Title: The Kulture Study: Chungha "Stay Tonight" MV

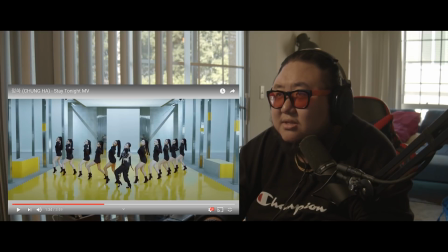It looks like they took this set and then they took out these bars, and then they left this backdrop in.
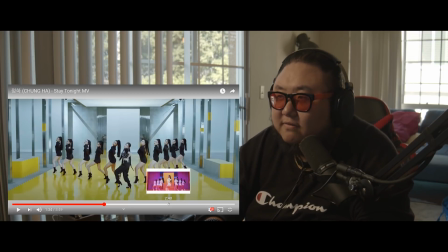Yeah, so it's the same set. So this is part of how you can reuse sets.
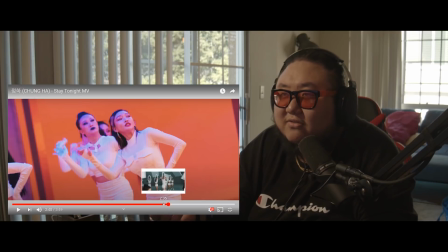So you keep the costs low. You're not building a new set. In fact, they took stuff out, and then they make it look completely different with just lighting.
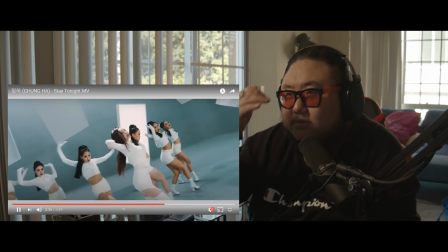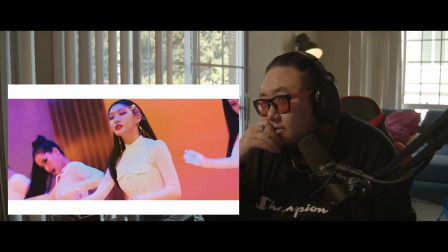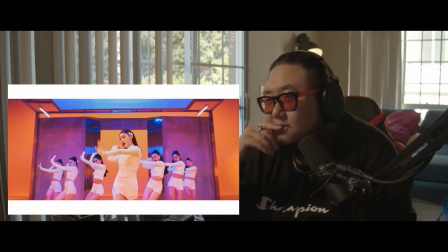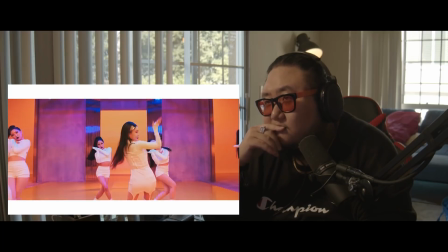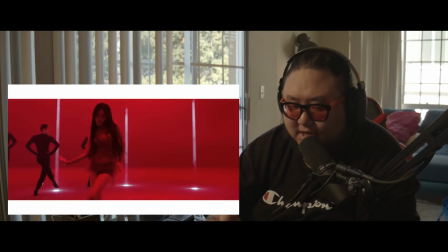Again, these circling shots. Hold on. I missed that shit.
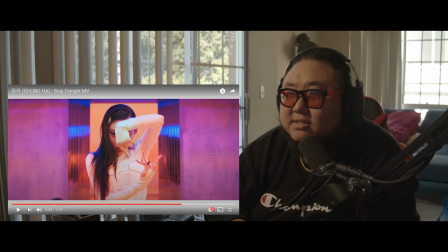I missed that sick ass transition.
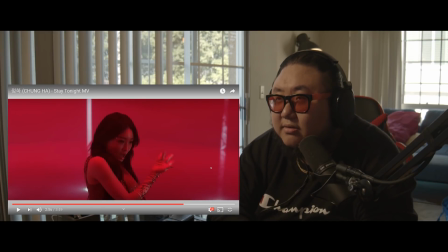God. Let me go through that. I just want to pick it apart. Just a bit.
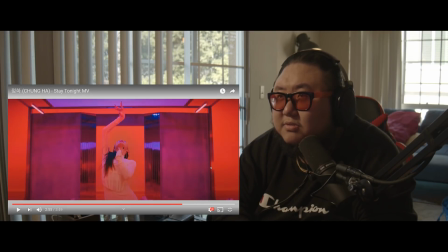So she reaches out.
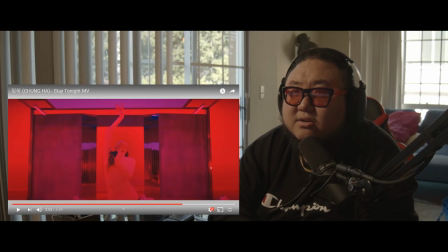So the lighting, so they adjust the lighting a little. So the lighting turns red, and then it's just a cut. It's just a cut. Interesting. There's no other transitional effects, but the movement is so smooth, it looks like they stitched it together.
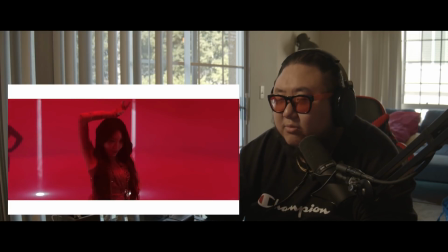It's just a cut. Wow, that's smooth.
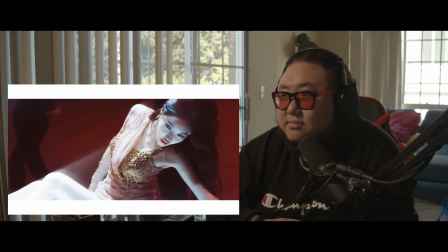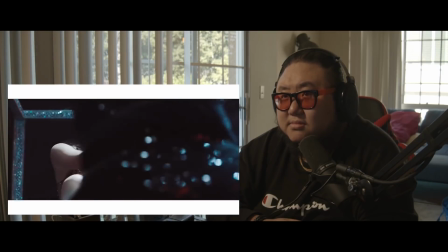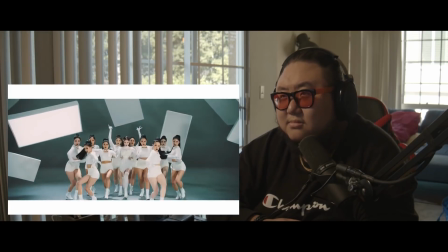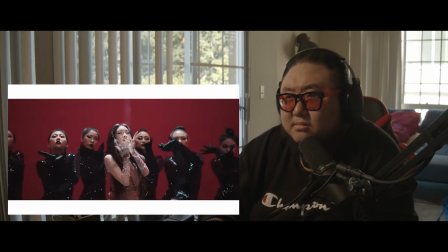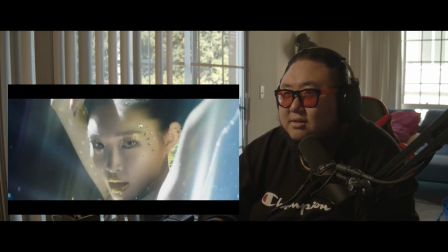Oh man, I love this part. God, look at the beautiful lens flare.
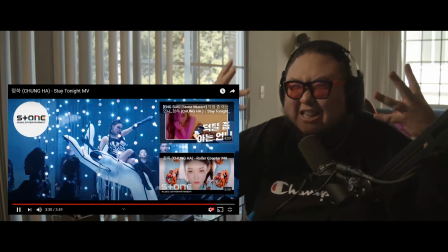Just like the glamour.
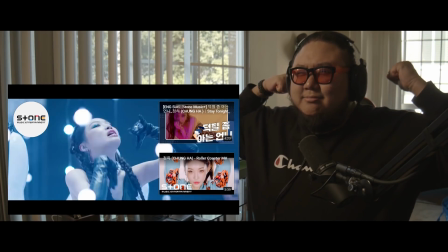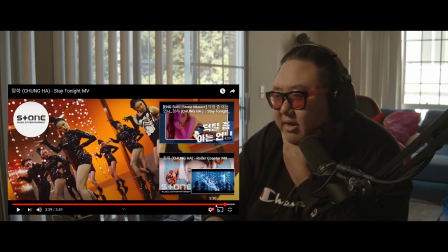Okay. This scene right here. This scene right here.
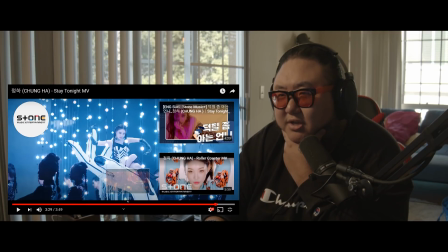This is just a redone version of this scene.
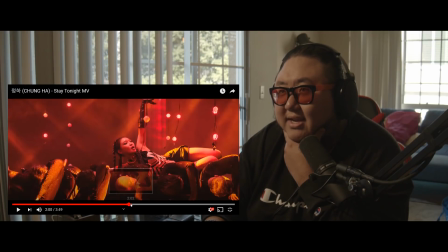Different lights, white lights. They also combined props.
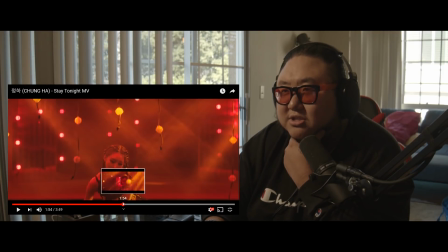So here, she's on top of her dancers, or she's on the floor, or she's just standing up and dancing.
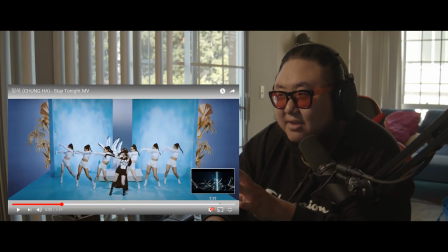But then they took the prop from this set, and then they brought it onto this set.
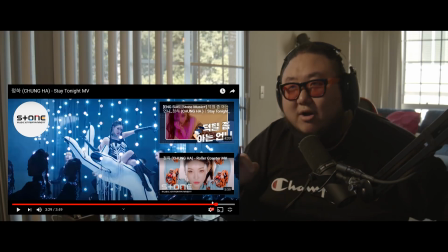Just reusing things. Reusing things. Smart, keeps it cheap, but it doesn't look cheap. It still looks beautiful. Oh, man. Man. This is a production team that really knew what they were doing. Oh, no.
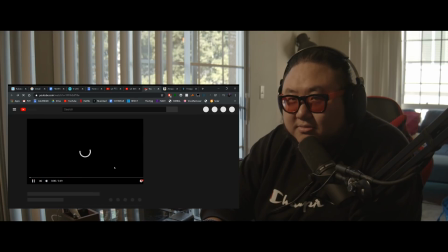Oh, no. I accidentally turned on roller coaster. I mean, that's never a bad thing, but we're trying to watch State of Night.
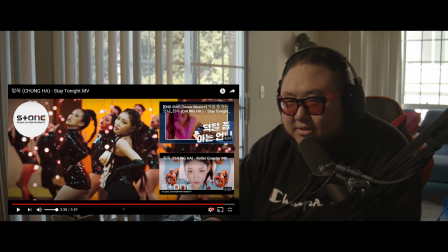All right, let me just turn that back up.
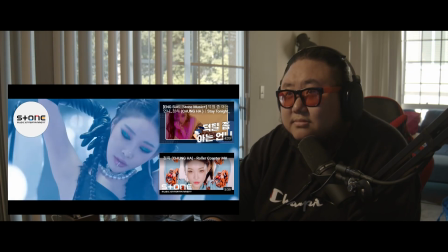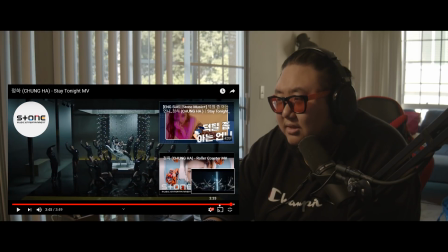There was this light. Yeah, this scene. I want to see this scene. Hold on.
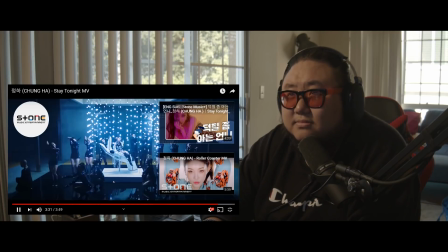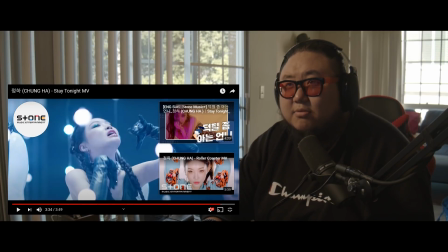God, that looks so cool. That shot. It's so brief. But look at that.
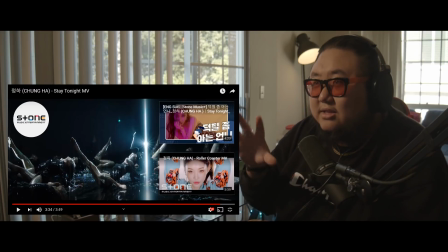Wow, that's so cool. And then so they've got, it looks like, so what that is like they had to have added something else. I don't know what it is. But basically they have like these small backlights that they've been using throughout the entire music video. Like this light, if you look, it's got a starburst on it.